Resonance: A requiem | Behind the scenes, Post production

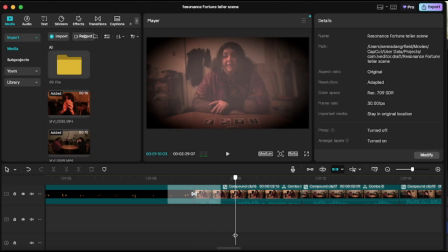247s
And then we have a transition that flashes to white and goes back to the fortune teller,
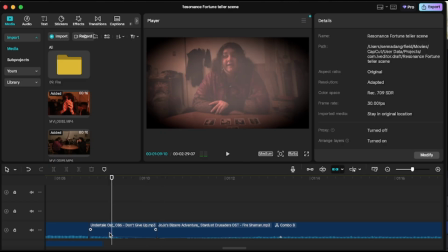254s
and the music, I made it fade out here. If I click on this,
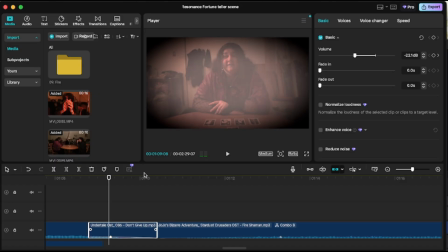262s
we've got basic volume, and what I've done is I've just keyframed the audio
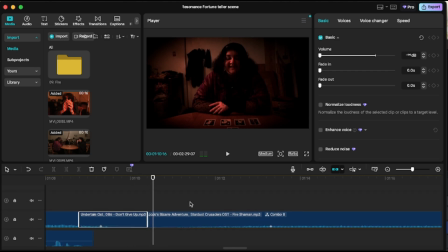269s
to just go silent at the end, and then I've done the same so the audio picks up here from silence to playing the same song again, but it was playing before the other one.
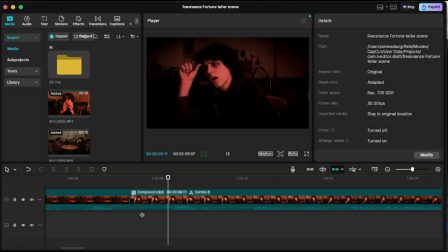282s
When Dante thinks to himself here, oh, now this is exciting. I think I have some proper serious info for me. So with that, all I really did here was use a CapCut voice effect
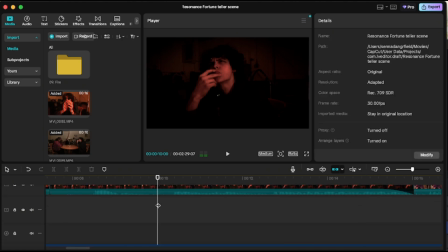299s
but that'll be in the compound clip, I believe.
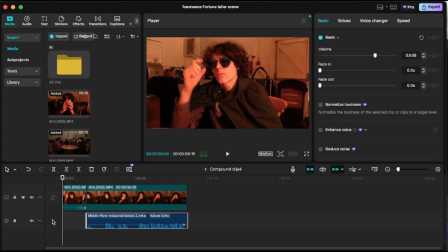303s
Yeah, so this is the sound file, and it's got a voice echo effect on it,
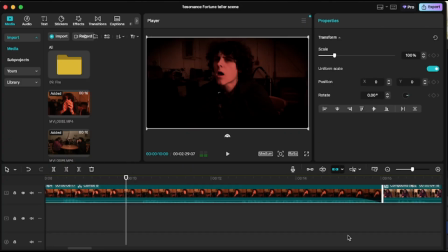310s
and then I just used the basic sound fade out thing for this bit, but that's just so it sounds like it's thought to kind of like,
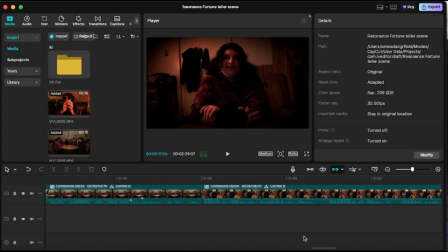317s
it sounds weird if I don't do that. And then go back to the end again, what I was pretty much just talking about.
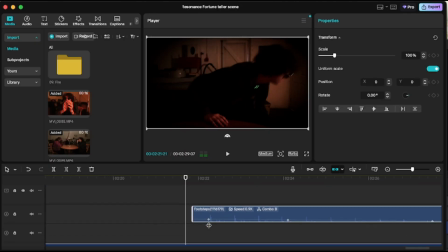324s
I've got, I slowed down the footsteps. I believe they're actually just echo sounding actually.
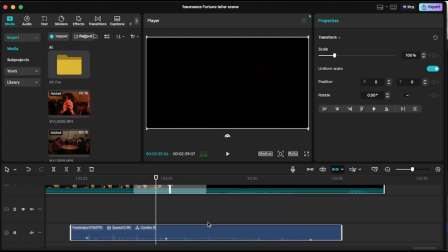332s
And then, so you hear him walk, it fades to black with a fade to black transition once again.
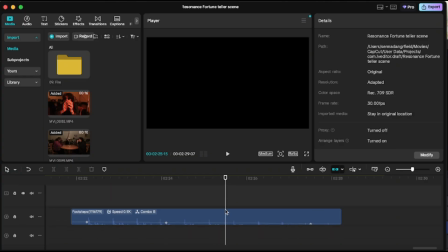339s
And then on this, he says, "See it, oh so great oracle," as a reference to what he said beforehand. So what we've done here is, once again, we've keyframed the audio so it kind of pans out as he walks away. And I also have a echo voice effect on that.
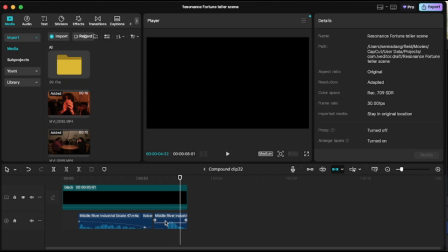359s
And then we have the fortune teller sign here, but I did nothing to that. It was more just Dante walking away.
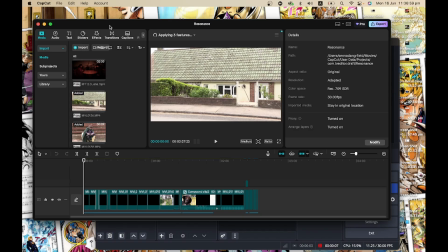364s
So that is that section. The kind of first bit after the opening scene, and it's Dante surveilling Blade after he was like kind of tipped off about him there's gonna be someone with red hair who's gonna awaken soon,
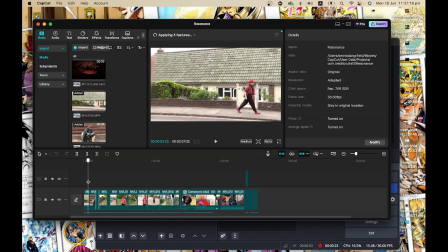384s
and so Dante is surveilling,
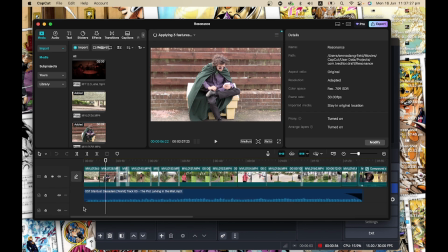388s
and I put some music over this, a Stardust Crusaders track again, and it's just kind of ominous and creepy, as you can see here. And I added some mix transitions,
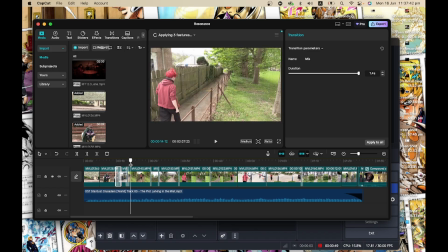403s
just to kind of show the passage of time a little bit, so it feels a bit more like, he's been surveilling them longer, but it's not just like,
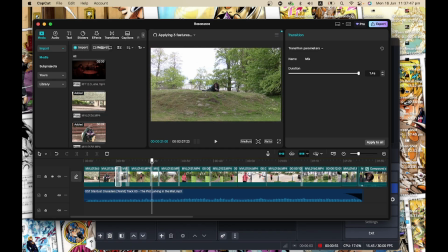409s
these past few minutes. As you can see, you're kind of everywhere.
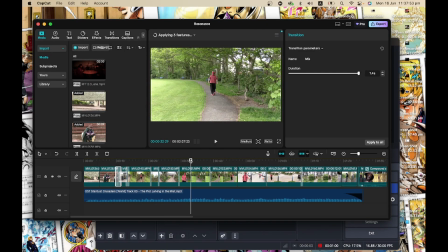414s
So, I think it works. So we've got lots of mix transitions in here.
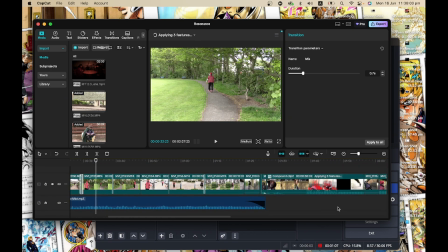420s
And then we have the music fade here. And then, it gets to the bit where he goes to the alleyway.
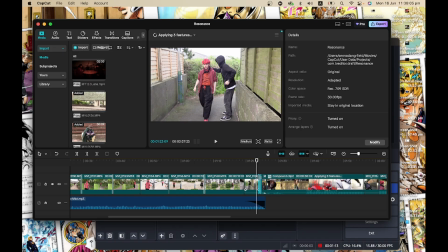428s
And this is kind of where things get a bit more interesting.
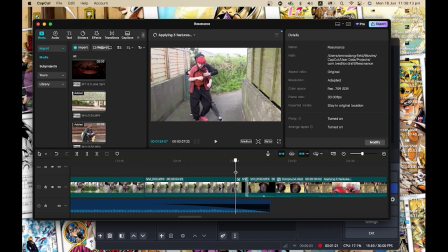433s
So you can't see it because my computer is trying to fly away right now, because my laptop's not very good. You see, I've sped it up, and it's the mugger slamming Blade into the wall, and then it kind of flashes white
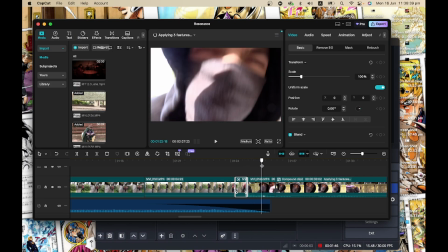455s
into like the POV of the mugger shouting at him, "Empty your pocket, sunshine."
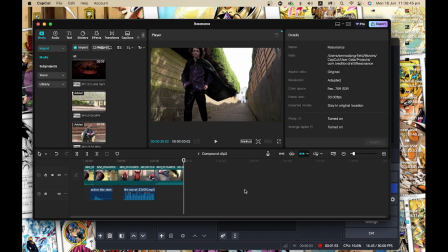461s
And then we've got a compound clip here. This is where things get a little bit crazy, because we have a blur effect near.
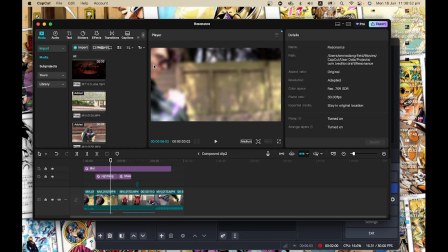469s
We've got a lightning effect that affects Aaron's eyes, but it doesn't really do its job too well. And we also have, so I'll show you
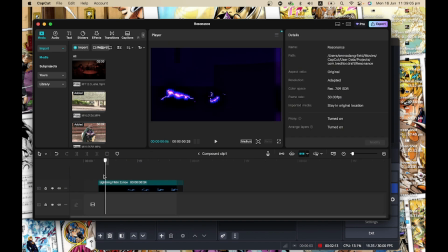480s
this is the compound for the first lightning, I believe, yes. So I used the lightning flicker effect, and I added an adjustment layer.